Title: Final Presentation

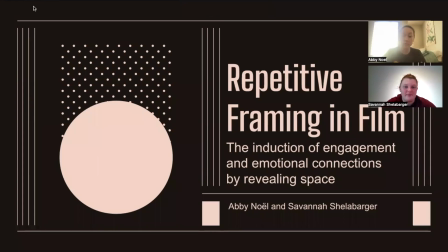Hi, I'm Savannah. And I'm Abby, and welcome to our presentation on repetitive framing in film. Specifically, we're going to talk about the induction of engagement and emotional connections by revealing space.
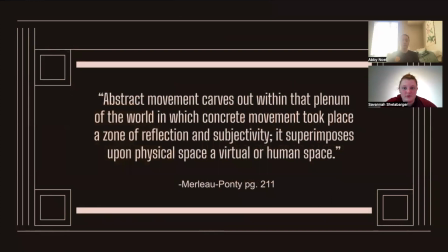Our FINIC project revolves around the evolution of two individual spaces from various camera perspectives across In the Mood for Love and Tokyo Story. As French philosopher Merleau-Ponty defined, abstract movement carves out within the plenum of the world in which concrete movement took place a zone of reflection and subjectivity.
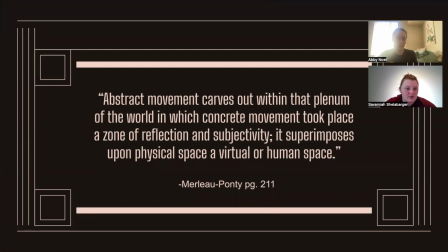It superimposes upon physical space a virtual or human space. Physical space, therefore, can attain the effect of a human or emotional space when developed through spatiality.
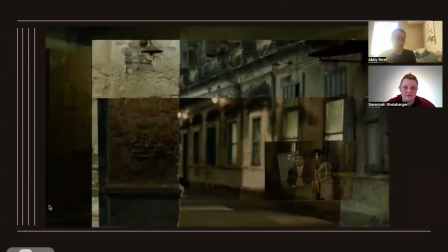To represent this, the following alleyway outside of the characters' apartments was chosen from In the Mood for Love. Through this compiled set of photos, it can be seen that the film revisits perspectives and locations in a way that provides different context and time, such as night and day,
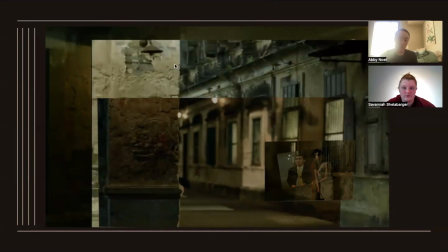elements such as clear or rainy, and emotional memories such as joy or sadness within the space.
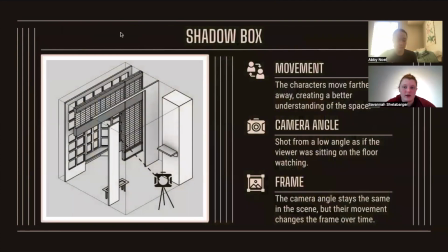In this scene from Tokyo Story, Kyoki and his wife had just been given the information that his mother had passed. This scene of reference is a room within their home and is unraveled by the use of slow movement of characters through the space, away from the camera, which is only a few feet off the ground.
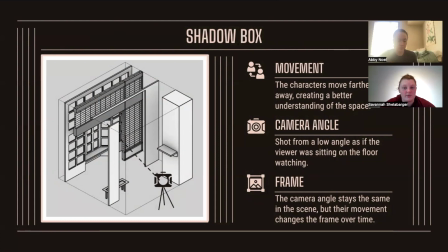As Kyoki moves farther away, the frames become smaller because of the dimensionality outlined through time and space.
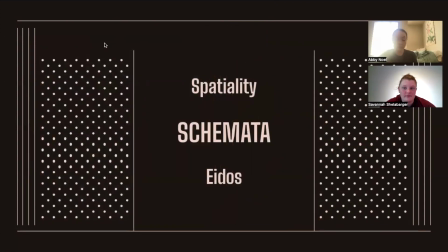Spatiality, which develops these locations, refers to the movement within space, the construction of horizons and reference points. Eidos is the Greek expression of the essence or character of a space. Schemata bridges these two concepts through the introduction of organized packets of information.
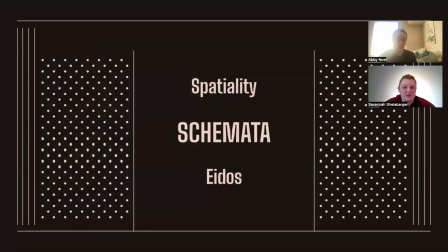In the two movies studied here, the audience is presented with information in a guided and comfortable manner that encourages daydreaming and reflection.
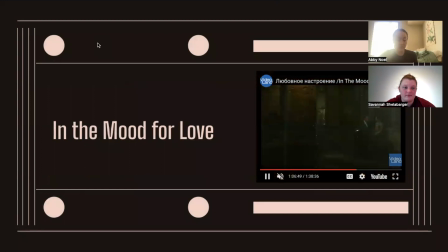The first of our two movies is In the Mood for Love, directed by Wong Kar-wai, as can be seen from this little clip on the right. The film is set in 1960s urban Hong Kong and addresses themes of social constraints and conflicted love.
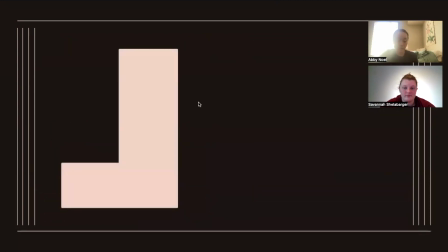The location, which we will refer to as the character's practice hallway, is first introduced as an enclosed hallway with a series of barred windows, as shown through the 5 frames on the right. These camera angles reveal specific details as indicated by the camera locations on the map in hot pink.
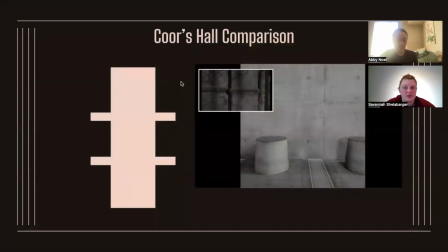The same evolution was captured in our chosen location at Laddie F. Core Hall, where we filmed our final movie. We captured details of the bars using the railings on the northern side of the breezeway and used the concrete seating as a replacement for the columns. The concrete walls provided the same texture identified in the first series of frames.
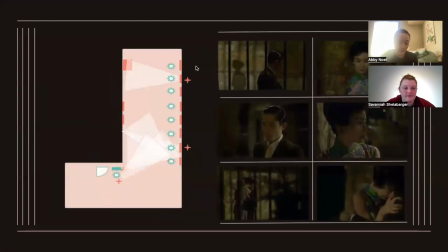This second series of frames is taken from another scene captured within the final movie. Here, the perspectives reveal that the enclosed hallway is truly an exposed alleyway, as seen from this shot close to Mrs. Chan's face. The evolution from an intimate enclosed space to an open and revealing alleyway
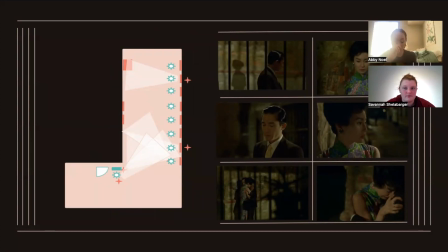identifies how the characters have moved from a false pretend relationship to genuinely and really falling in love. We replicated this through the architecture of Coors Hall as shown below.
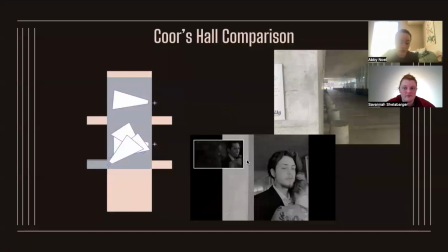Matching the tight camera frame close to the wall as Mrs. Chan cries into Mrs. Chow matches the intimacy of the scene and makes the space feel personal, almost confidential. Our shooting in Coors Hall attempts that same enclosed feeling, even as we shoot in an open and public area.
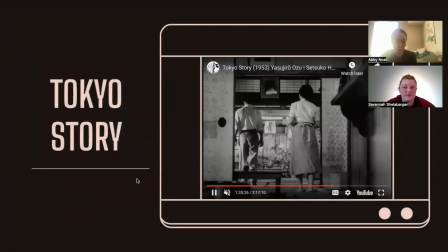The second film presented in our final movie was Tokyo Story, directed by Ozu. The story follows two aging parents who travel to see their busy children in Tokyo.
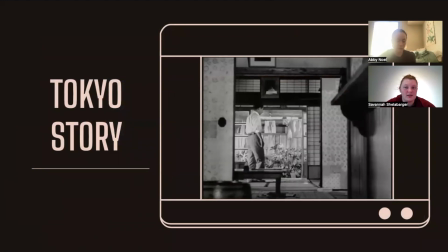The location chosen from this movie is the interior of the eldest son's home in Tokyo. Ozu notoriously placed his cameras as if they were at eye level of objects sitting within the home.
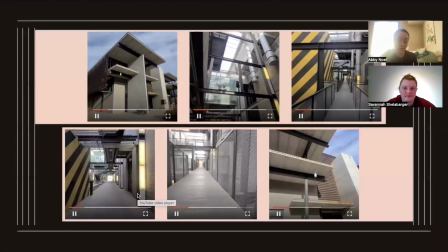These are clips from inside and out of the Interdisciplinary Science and Technology Building 2,
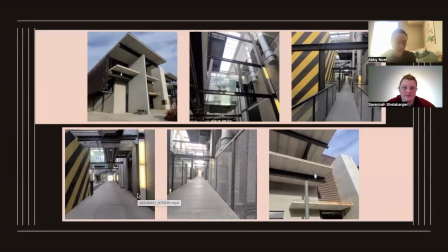located on South McAllister Avenue on the ASU campus.